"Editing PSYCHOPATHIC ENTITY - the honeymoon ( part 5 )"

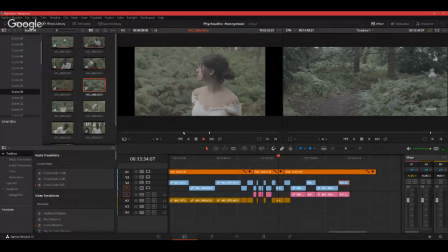(17:40) Answer.
Okay, so she can hear the boyfriend or the husband now.
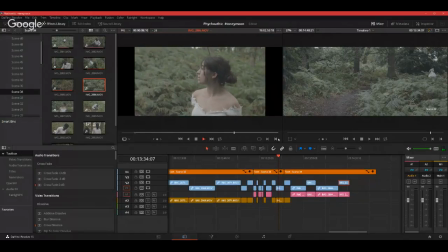(17:59) Spencer. Spencer!
So we'll need to copy, duplicate this and stretch it across.
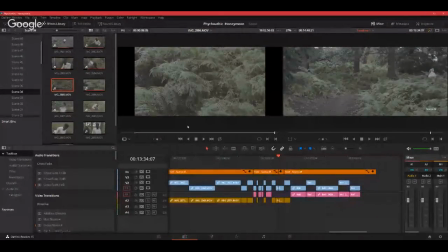(18:17)
If not, no. Get that footage back, which is it's right here.
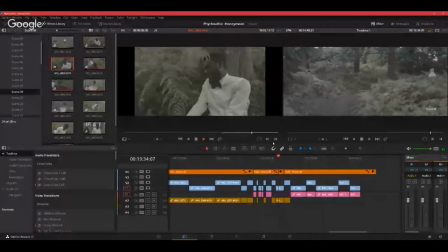Okay, let's see.
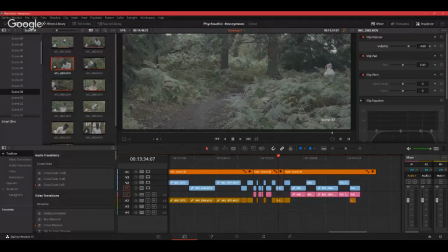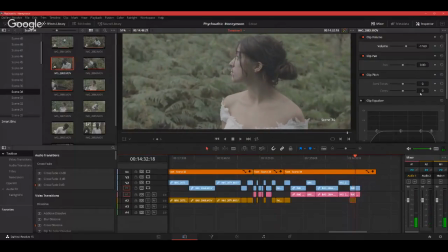Spencer.
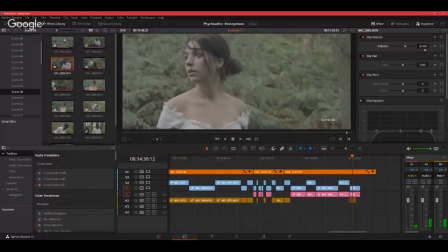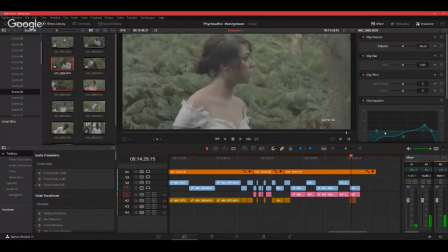So what I'm doing is I'm trying to get the sound or the screen from the husband to sound far away so that it doesn't sound too close to her.
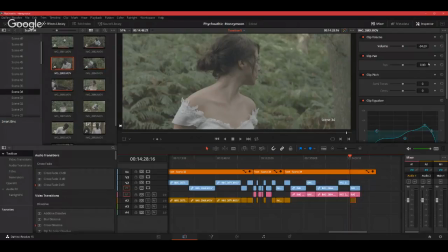(19:44)
And to do that, it's just manipulating with the EQ and also the volume. Obviously, you don't want it to sound very close by or very loud, so you bring it as low as possible. And then again, you do a little pan so that it sounds a little bit off from the center.
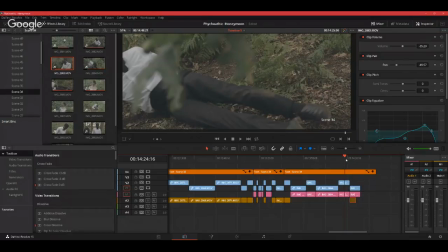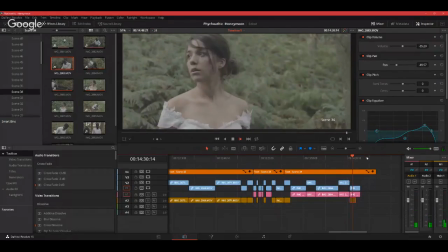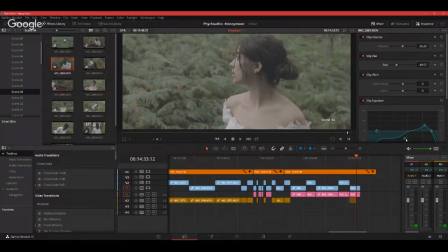(20:12) Spencer.
I think we're getting there. I want to bring the bass down a little and push up the mid and the high frequency a bit.
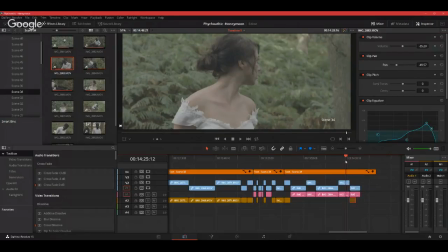(20:23)
But there is a lot that you can do actually with this. But
Spencer. Spencer!
yeah, that sounds good.
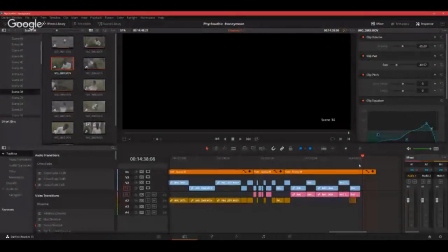(20:40)
Remember, once the ambient sound comes on top of all of this, that will be reboosted up a little bit. and with all the noise, the birds creaking and stuff like that, it will sound fuller instead of just hearing his voice on its own. So yeah.
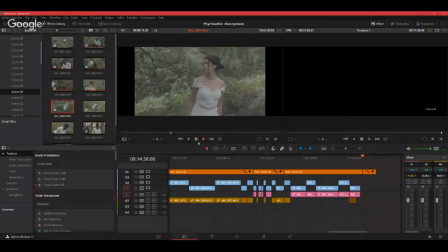Spencer!
Okay, she run the opposite way this hair.
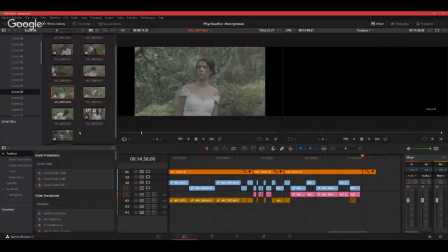Okay, so I think we want to use this one instead. It's the same shot, it's just that she ran the opposite and it's a wider shot, so I think it's better.
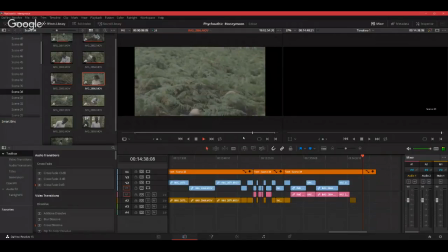(21:38) Spencer. Spencer!
Not this one, it's this one.